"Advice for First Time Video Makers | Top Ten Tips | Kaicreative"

What is up guys this is Kai from Kai Creative and welcome to another film making video. Today I'm counting down my top 10 tips for absolute beginner video makers.
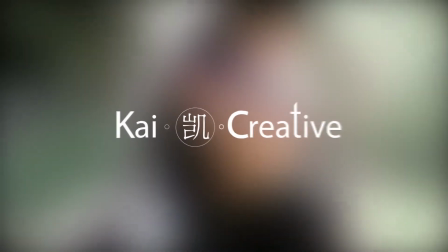So you've been asked to film a friend's party, event or wedding video and because you own a DSLR camera or camcorder that automatically makes you a filmmaker, right? Wrong. So I occasionally look back at the footage that I filmed years ago and I'm generally mortified by the mistakes and filming four-pars that I personally made. So today I'm counting down my top 10 tips to help absolute beginner video makers not repeat the same mistakes that I made and to get your footage looking as professional as possible regardless of the camera setup that you are using.
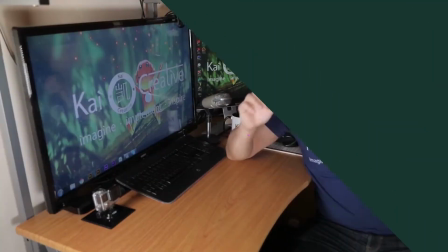(0:52)
So let's get started. Number 10. Point number 10 is to make sure you use a tripod.
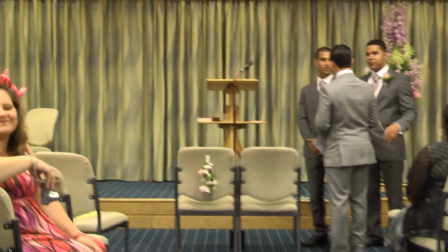(0:57)
I can't stress this point enough. Shaky footage is what makes most first-time videographers video content look amateuristic. Don't walk with the camera.
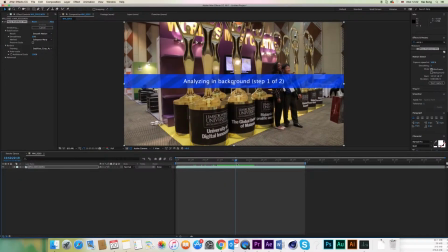(1:07)
Yes, there are things like warp stabilizer that can help you in post-production, but you don't want to set yourself up for heavy post-production work later on. So unless you're using a glidecam or a gimbal, which you wouldn't if you're a first-time video maker, don't walk with your camera. Use a tripod. It doesn't have to be expensive you can pick up a cheap one from eBay for a few pounds or a few dollars. Number nine. Point number nine is to avoid constant zooming in and out.
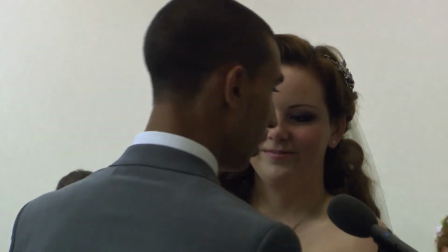(1:35)
When I shot my very first wedding video I remember watching the footage and literally screaming at the screen because there wasn't one steady shot for more than a second.
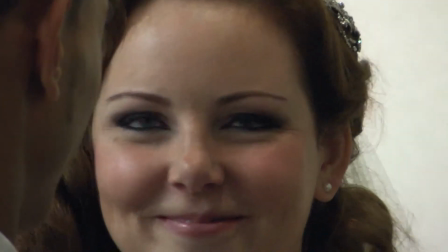(1:43)
For some reason I kept zooming in and out. When you are just starting out in video making you might feel like you have to constantly be doing something so you fall into this trap of constantly moving the
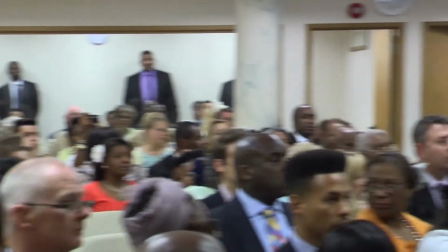(1:54)
camera or constantly zooming in and out it is okay to just leave the shot recording so my recommendation would be that if you're filming
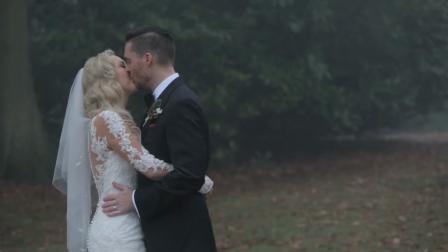(2:02)
b-roll then hold your shot for 10 seconds literally count in your head for
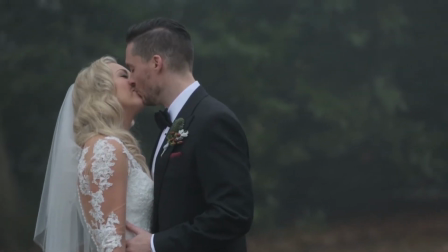(2:07)
10 seconds then zoom in and film for another 10 seconds if you're filming
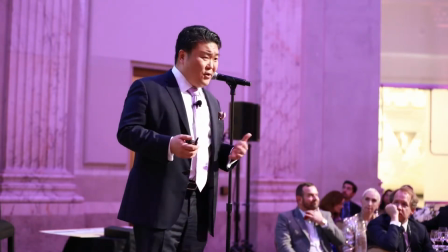(2:12)
longer shots like presentations seminar ceremonies or talks then shoot in five
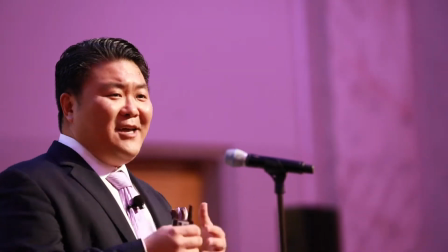(2:16)
minute sections then zoom in and film for another five minutes or change your
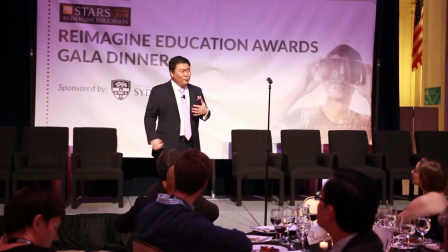(2:21)
camera angle and film for another five minutes. If you do zoom in or change angle, then do so during a pause in the presentation or seminar, so when it comes to editing, you can cut it clearly. Number eight. Number eight is to use the rule of threes. Film in threes.
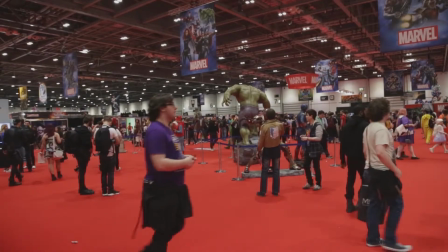(2:36)
Get the shots that you need to tell a story. So if you're filming a person or a thing or a group of people, then get at least three different angles of that same shot.
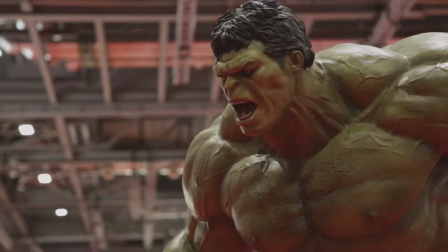(2:45)
Remember to change your angle by at least 30 degrees for each new shots to avoid things called jump cuts. Again applying these rules will get your shots looking as professional as possible. Now we've done a longer video specifically on the rule of threes and the 30 degree rule so go check out those links in the description below. Number seven. Another rule you definitely want to consider following is the rule of thirds. For the rule of thirds you have to imagine two horizontal and two vertical lines going across your screen
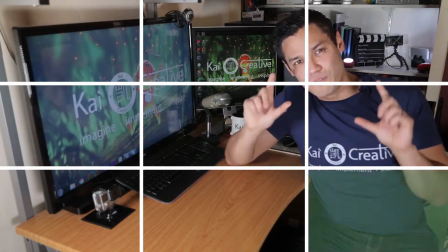(3:11)
breaking your screen up into nine sections with four interconnecting points.
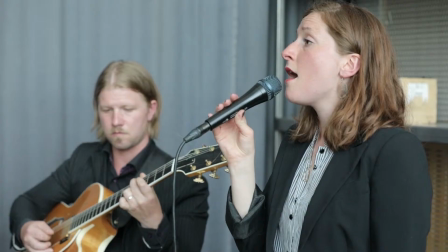(3:16)
The rule of thirds stipulates that by having your subjects of interest on these lines or at the four connecting
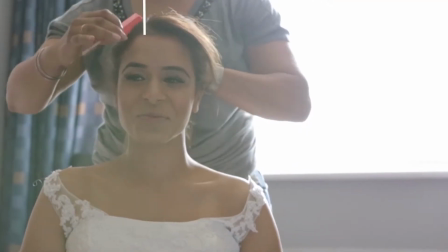(3:21)
points you will make your shot much more aesthetically pleasing to the eye. Now we've created a whole video on the rule of thirds already. The link is in the description below. Number six. You might have heard before that good sound is 50% of your production.